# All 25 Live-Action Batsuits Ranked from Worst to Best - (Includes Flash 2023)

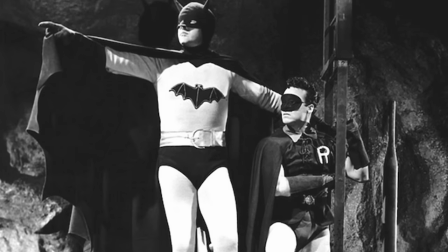[16:40]
The ears just point out on the top of his head and they point outwards a little
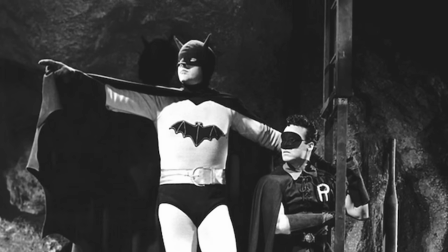[16:45]
akin to the first appearance Batman design But by this point the bat ears had been kind of perfected as being upright.
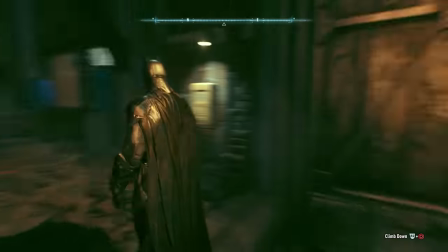[16:51]
Now here's the thing I actually think the first appearance Batman design can work really well I actually don't mind the pointing out what is but I
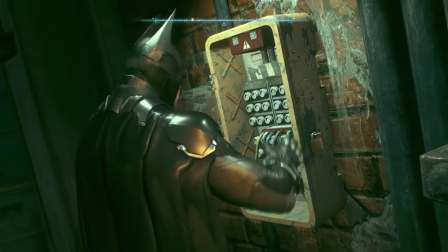[16:58]
just don't like how they've been executed here I kind of get that they're of their time But like them looking like these little sausages just looks really
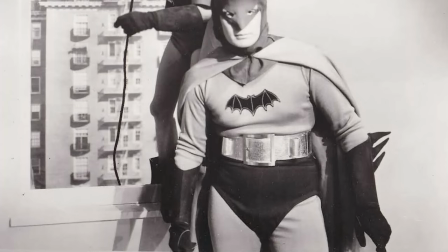[17:05]
funny And I you know,
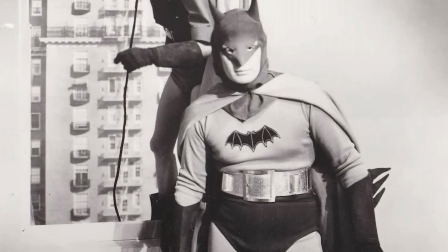[17:07]
I don't know if there was any other way they could have done it I think you know having something a little flatter maybe something a little more helmet like would have worked Hindsight is 20-20,
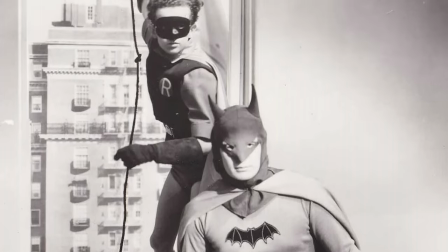[17:16]
but it's just the one thing on this suit that looks kind of bad. And the cowl is probably arguably the most important part of a Batsuit.
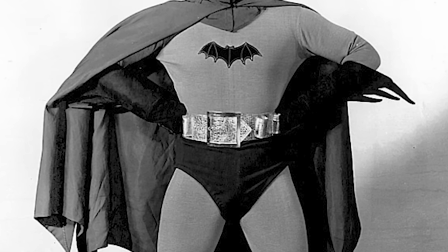[17:22]
If I just- if I look at the suit like this, just crop out the cowl there. Oh, that looks really good. That- like, wow, I'm excited, but then it's just- then there's that.
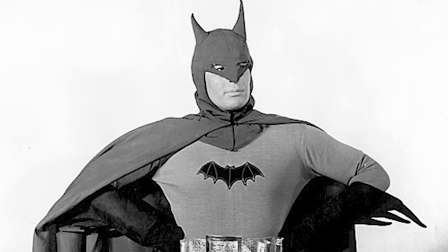[17:30]
It's kind of like the Flash suit in the new movie actually, like, where it's like, you see the suit itself and like, okay.
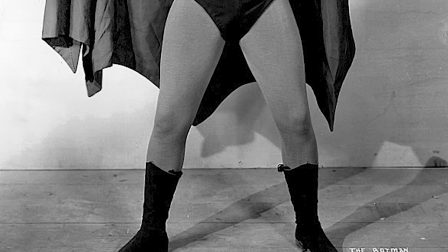[17:35]
Then you see the mask and like, ugh. I give it complete credit for looking as good as it did at the time, and I- again, the bodysuit looks fantastic.
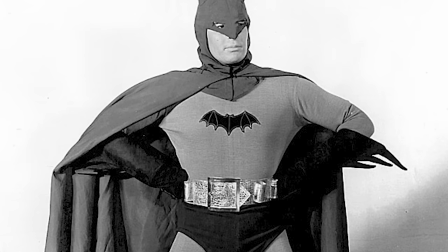[17:43]
But yeah, the cowl. What a mess. Still better than the Gotham cowl, though. That needs to be said.
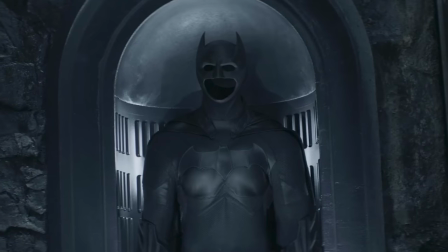[17:47]
Coming in at number 17 is the Arrowverse Batsuit, as not worn by Batman himself at any stage.
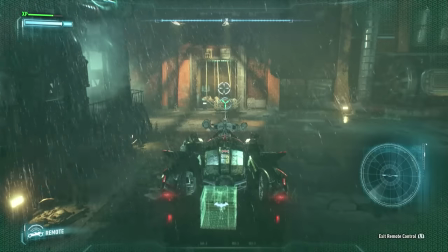[17:54]
But it has been worn by Batwoman, and it has also been worn by a mannequin. Now, with the CW, you never know if the costume is gonna be a thick, baggy, leathery piece of garbage.
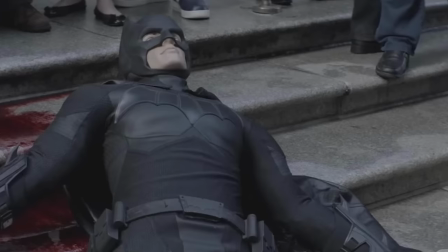[18:03]
Or actually kind of, okay, you know? And this Batsuit fits in the category of, okay, I can kind of see what you're doing there.
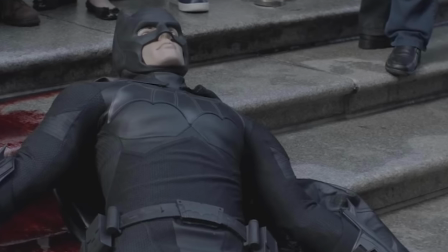[18:10]
It's in an all-black color scheme, which I can kind of give or take. I always prefer when you've got a little gray in there, but this is fine.
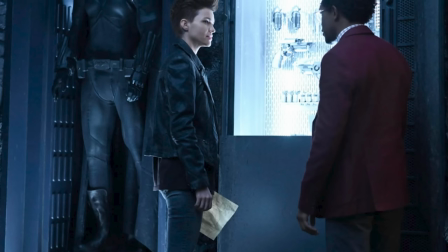[18:16]
This works just okay. The bat symbol on the chest does get a bit lost in the all black, but I mean, it's there.
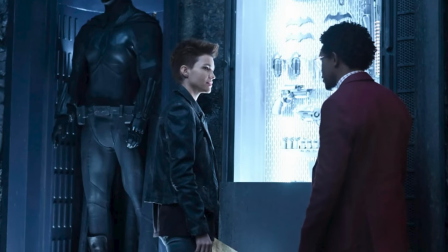[18:24]
And the suit just is kind of a few layers of like leathery stuff and more clothy areas as well, but it doesn't look like a mess, you know?
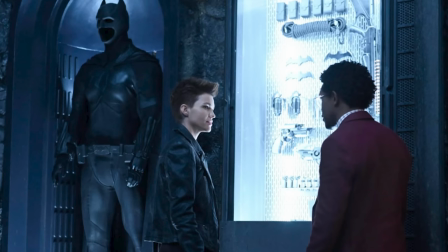[18:30]
It looks like these things are placed with a certain level of deliberation, you know?
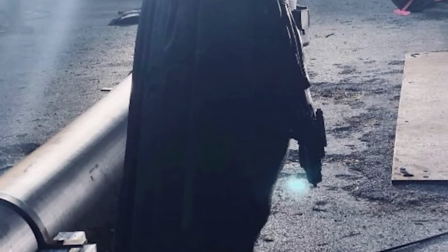[18:36]
They overall keep it simple and I can appreciate that.
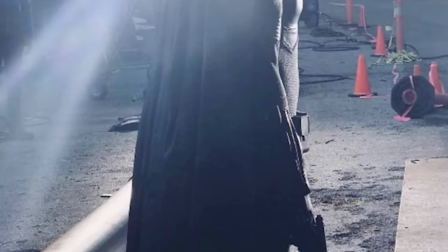[18:39]
Again, if you're working on like quite a strict budget it's better to have something that is simple but effective than
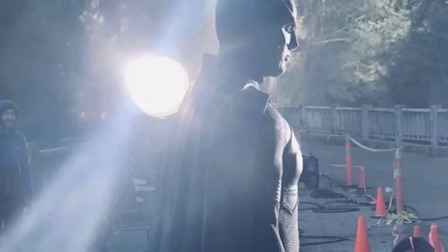[18:45]
attempt to go full movie magic and just completely balls it up like the Gotham Batsuit which is becoming a punch line it seems.
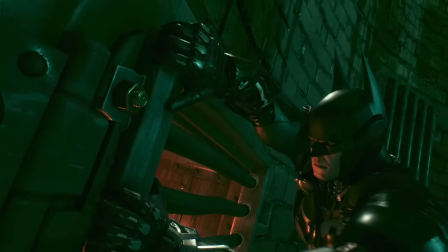[18:51]
The cowl is pretty interesting as well in that like it's a very rounded cowl it's very kind of curvy looking and the way the bat ears
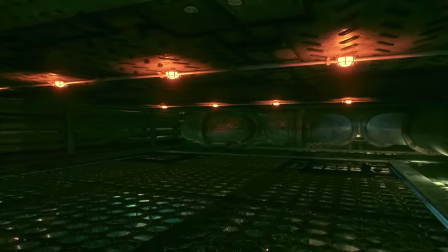[18:58]
go up kind of gives me kind of more Wolverine vibes than it does Batman but it still looks like a Batman cowl don't get it twisted.
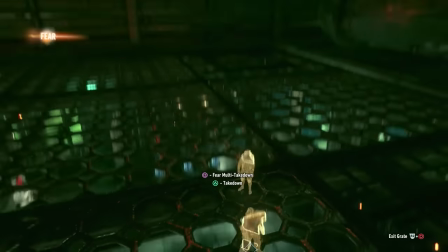[19:05]
The Arrowverse bat suit particularly when compared to the Gotham bat suit kind of goes to show that yeah it's better to keep things simple.
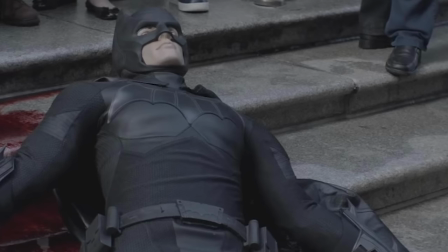[19:13]
I do wish we could have seen a Bruce Wayne wear this suit and we could have seen this suit in action but Warner Brothers do be like that.
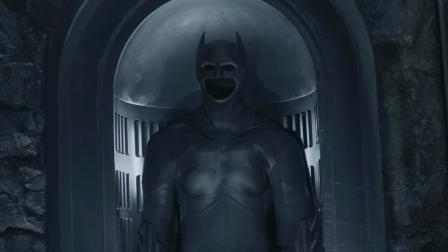[19:21]
This was really there as a piece of world building and I think it works fine for that.
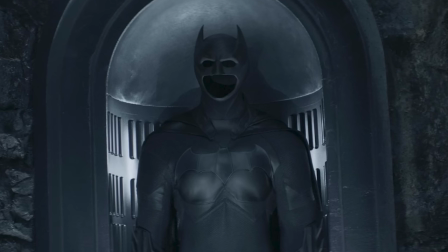[19:26]
I don't have much to say beyond that. I think my biggest criticism is yeah the bat symbol on the chest gets a little lost in the monotony of the black color scheme but it's fine
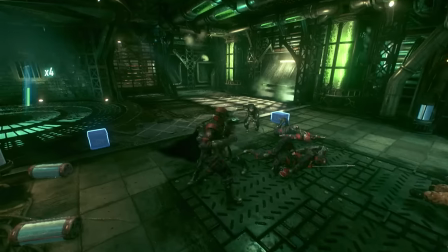[19:34]
as far as you know all one color bat suits go this is one of the better ones in at number 16 is the mark 2 bat
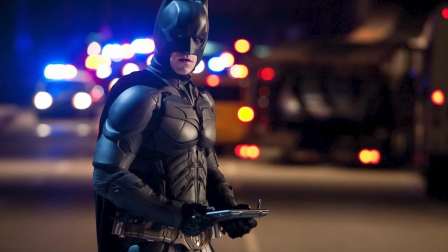[19:41]
suit from the dark knight and the dark knight rises now i do understand that this is something of a fan favorite and i understand yeah
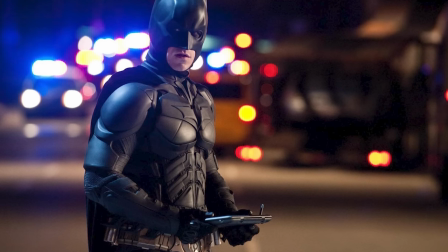[19:48]
it does look like a realistic bat suit it's more like a kind of a spelunking armor kind of a bit more motocrossian kind of areas but i think
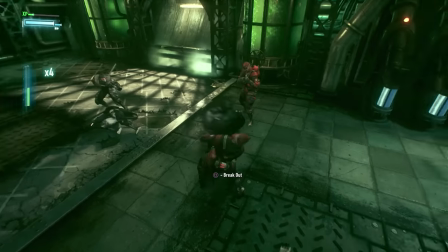[19:55]
this aesthetic is kind of marmite in that you kind either love it or you hate it. Batman Begins, The Dark Knight, they are brilliant movies, do not get it twisted.
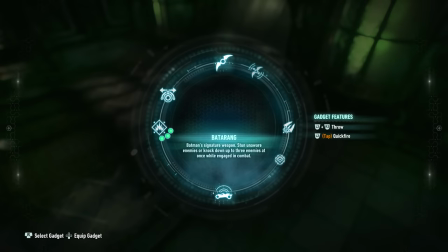[20:04]
I've had people ask me, pup why don't you like The Dark Knight movies? I do. I love The Dark Knight.
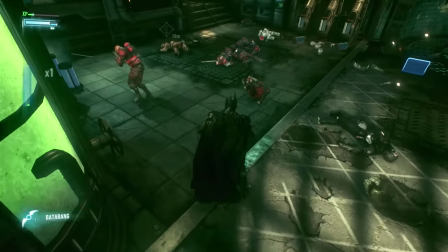[20:09]
And Batman Begins. I don't love The Dark Knight Rises but I do like it, I think it's fine.
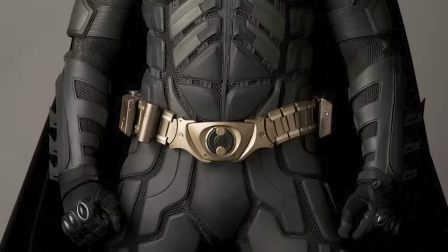[20:14]
But here's the thing, the Nolan Batman aesthetic,
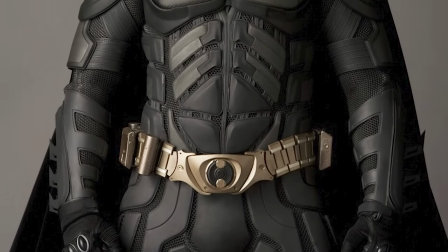[20:18]
I'm not gonna try and make any objective claims and say it's not good, it works for what it is.
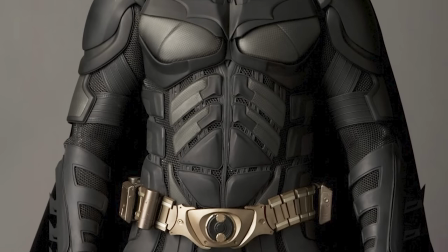[20:23]
But it doesn't do it for me.
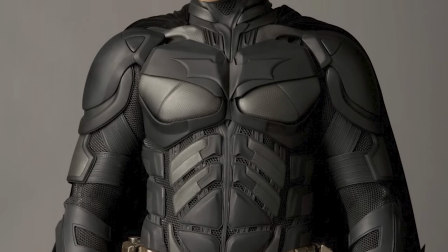[20:25]
I prefer when batman looks just a bit more batman christopher nolan
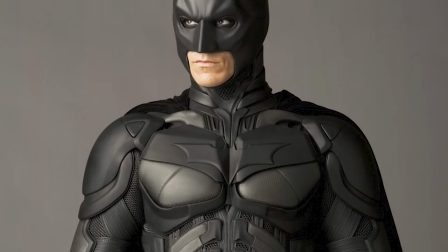[20:30]
has a very impressionistic relationship with the source material in these movies
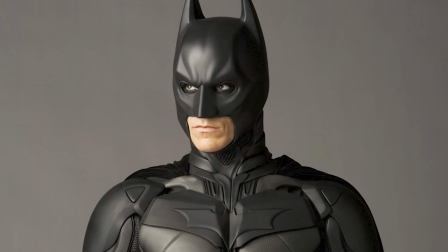[20:35]
so with the bat suit you get something that kind of resembles the batman outline but everything
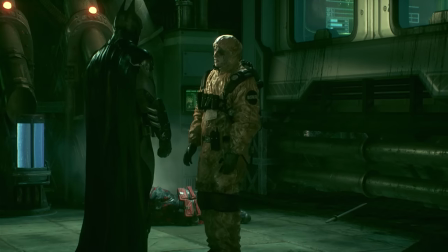[20:40]
within it is very different and i feel like batman as a design gets
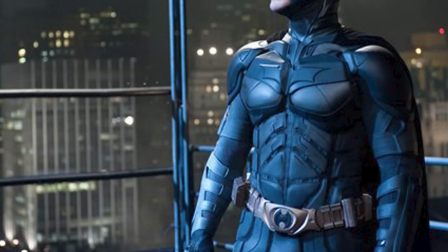[20:45]
a bit lost in the nolan aesthetic this design just doesn't really look like batman to me he's got the ears he's got the cape but
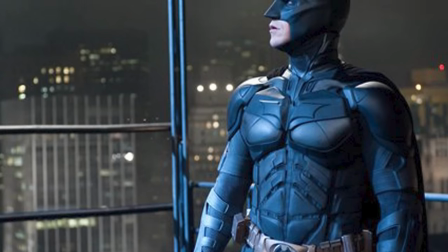[20:53]
like everything in between that is very different now again i'm not trying to make any kind of objective criticism here or say they shouldn't do that it's one
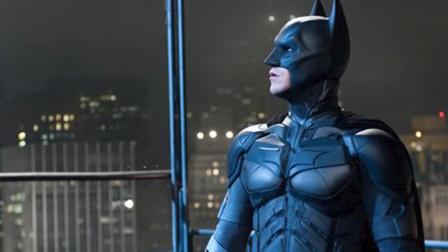[21:00]
of those things where in the grand scheme of things i'm grateful that christopher nolan left his thumbprint on batman i appreciate this as a part
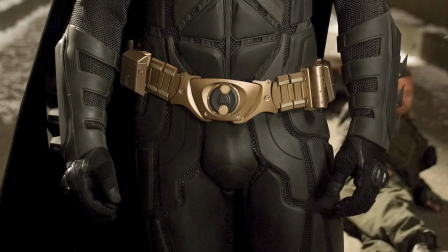[21:08]
of batman's history but in a vacuum i'm just not big on this suit i think there's a little too much going on with the armor i really don't
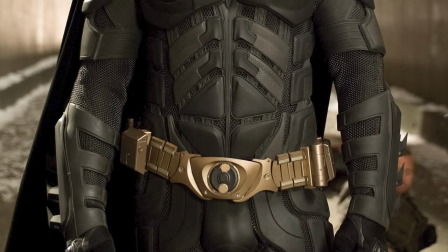[21:15]
like the shape of the cowl and how the ears kind of horn over and sit on the top of his head like with other bat suits on this list i'm not a huge fan of the black on black.
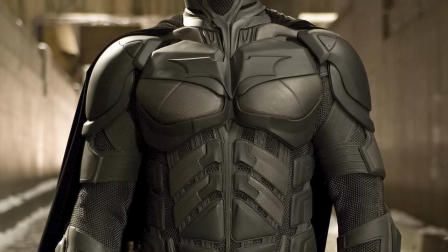[21:24]
That's not really how I would like to see Batman done. And it doesn't really have that imposing theatricality of Batman, you know?
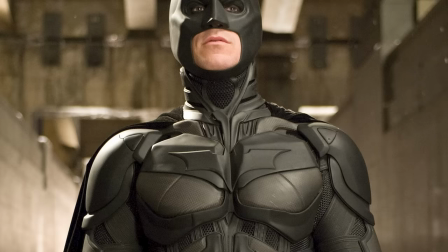[21:31]
The cape just being this clothy thing that just sits on his back as opposed to being this big theatrical
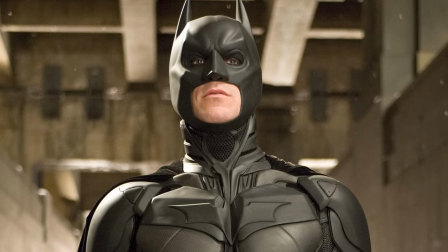[21:36]
piece that outlines the entire Bat's silhouette and it flows in the wind and it drapes over his shoulders sometimes.
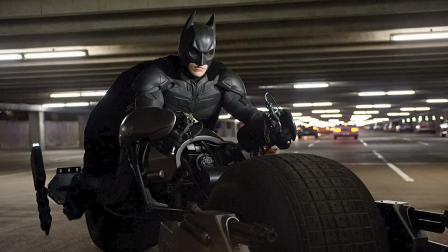[21:42]
It's practicality at the expense of spectacle.
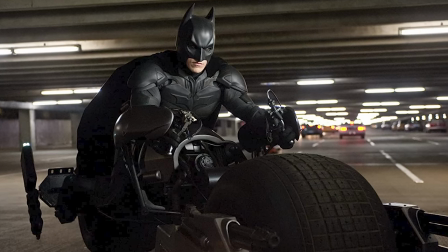[21:46]
Another sad thing about this though is that Christian Bale really really worked out for the role as Batman.
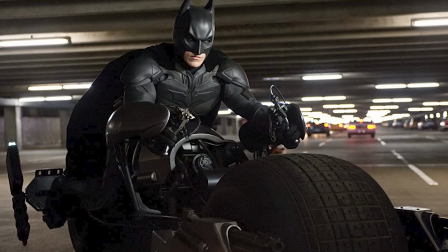[21:52]
Like the guy was built but that physique gets lost in this costume. There's just so many straps and armaments and pieces and I get they
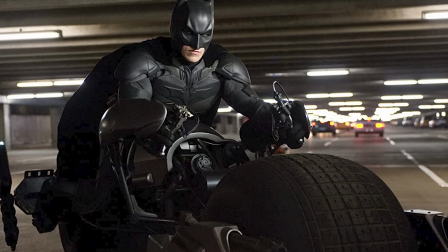[22:01]
wanted to kind of prioritize movement but you lose kind of that chunky imposing look.
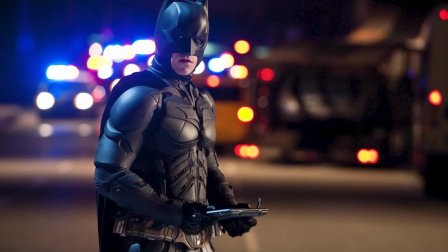[22:06]
What you got is a suit that's just very difficult for me to track you know. They wanted them to look more ninja-like and they absolutely succeeded at that.
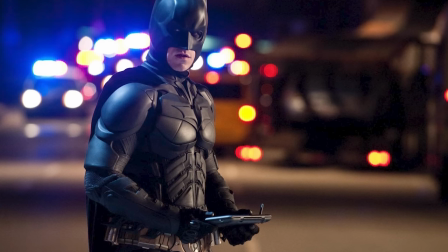[22:13]
I think this suit succeeds completely at everything it's trying to do, the only bit I would say is necessarily bad is like the jigsaw puzzle pieces going all over the legs.
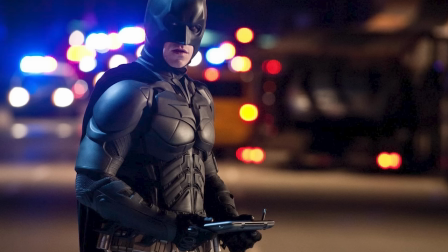[22:22]
Like, that doesn't look practical. That just looks fragmented for the sake of fragmented. But yeah, on a whole, it's fine.
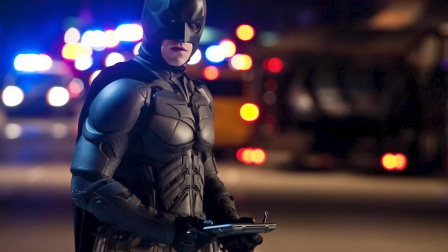[22:27]
It's just an aesthetic that doesn't do it for me, you know?
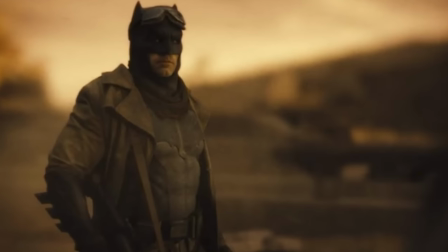[22:29]
Coming in at number 15 is the nightmare suit from Batman v Superman Dawn of Justice and Zack Snyder's Justice League.
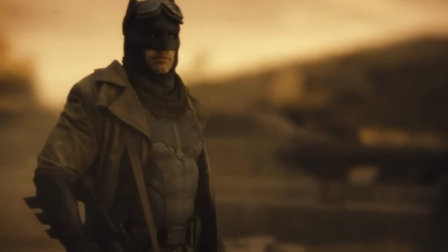[22:37]
As cool as I think Batman wearing a massive desert trench coat looks there's
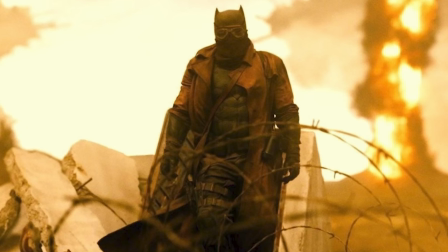[22:41]
also a part of me that finds it more kind of funny than imposing it kind of feels
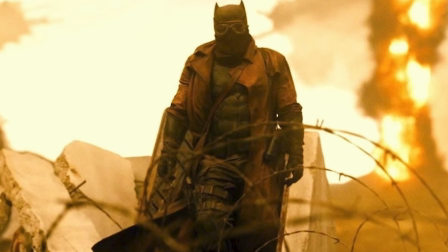[22:46]
like a fan-made batman meets mad max fury road creation like
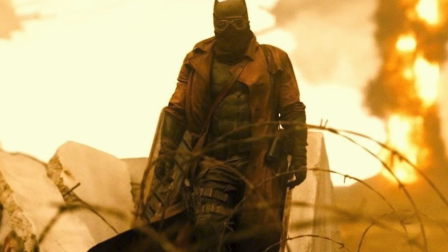[22:51]
this is like a very deliberately badass re-adaptation of the
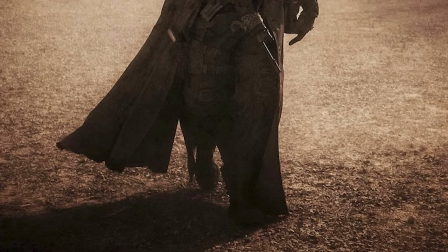[22:55]
bat suit and i i kind of appreciate it but at the same time like it ain't
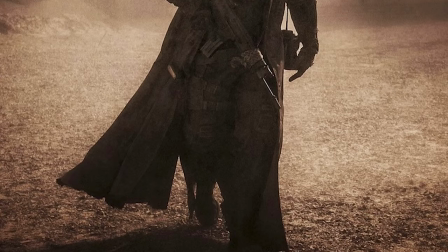[23:01]
replacing a proper bat suit anytime soon it's the kind of thing i would have thought was the coolest thing ever back when I was like 16.
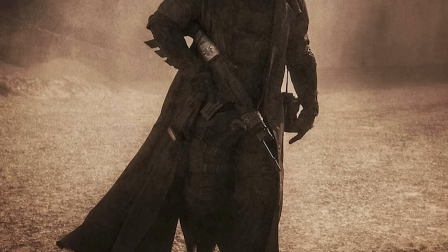[23:08]
But now, eh, not so much. The suit underneath it is the default Batflex suit and I still like that suit.
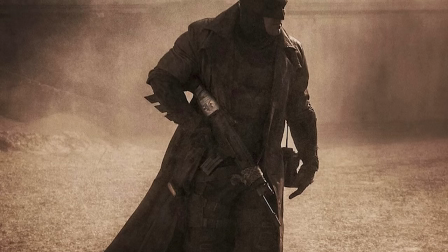[23:14]
I like it without the trench coat and I like it with the trench coat. The cowl, all of that looks good.
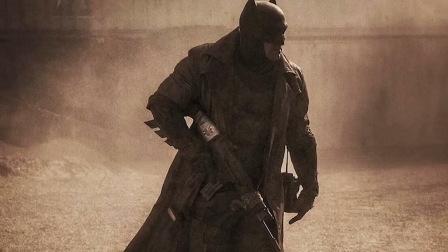[23:19]
The Batman paraphernalia looks good.
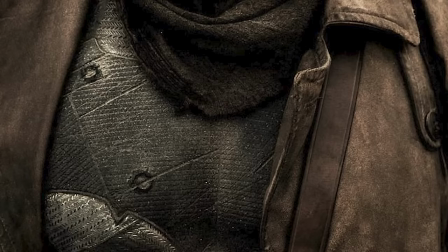[23:21]
I just, I find it quite funny seeing that version of Batman rocking up in desert combats and a massive trench coat.
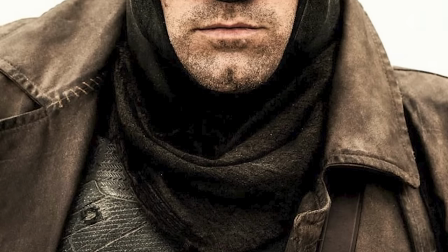[23:28]
Again, it's Zack Snyder being very unapologetically rule of cool and I
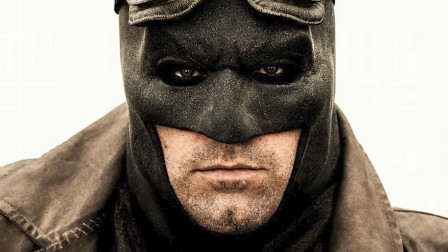[23:33]
respect it for that but i also think there's quite a bit of unintentional comedy here coming
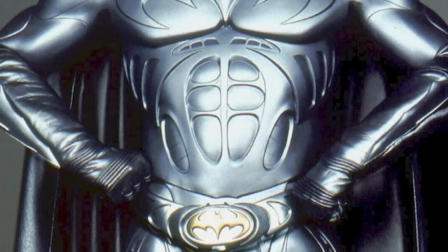[23:38]
in at number 14 is the sonar suit from batman forever crazy to think that this was the first bat suit since the cereals to take
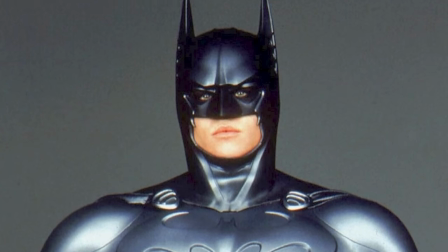[23:46]
the bat emblem outside of the oval and i really like how dramatic it looks as it spreads across the chest i also appreciate that
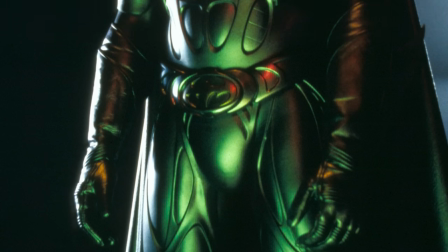[23:53]
we've gone away from the rubber muscles for this suit and gone back to something a bit more technical looking and we've got gray on the Batsuit again.
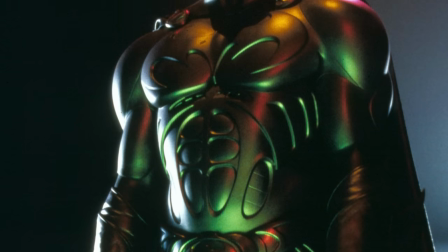[24:01]
Yay, except where's the black gone? This was a thing in that era of Batman. It was always like, oh, we're putting gray on the Batsuit.
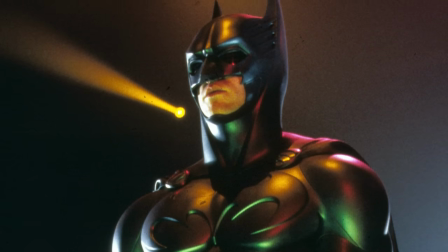[24:08]
It's all gray. We're putting blue on the Batsuit. It's all blue. When all I wanted was a gray and blue Batsuit.
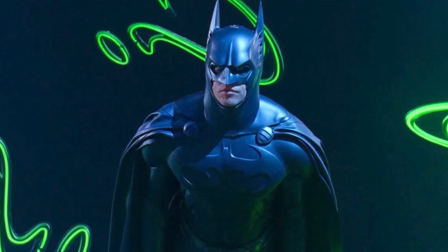[24:16]
Oh, it was all or nothing back then. Now, this is basically the same suit as the ice suit. This is the suit that would get reworked into the ice suit in the next movie.
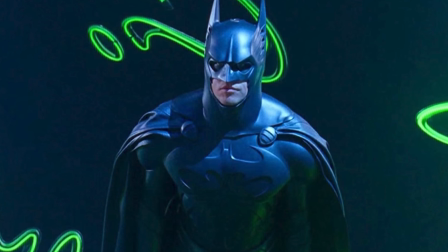[24:24]
So it's that, but without all of the ice paraphernalia, and it's in the all gray color scheme. And I kind of like how there's kind of a look of exposed muscle, like muscle without skin in some ways.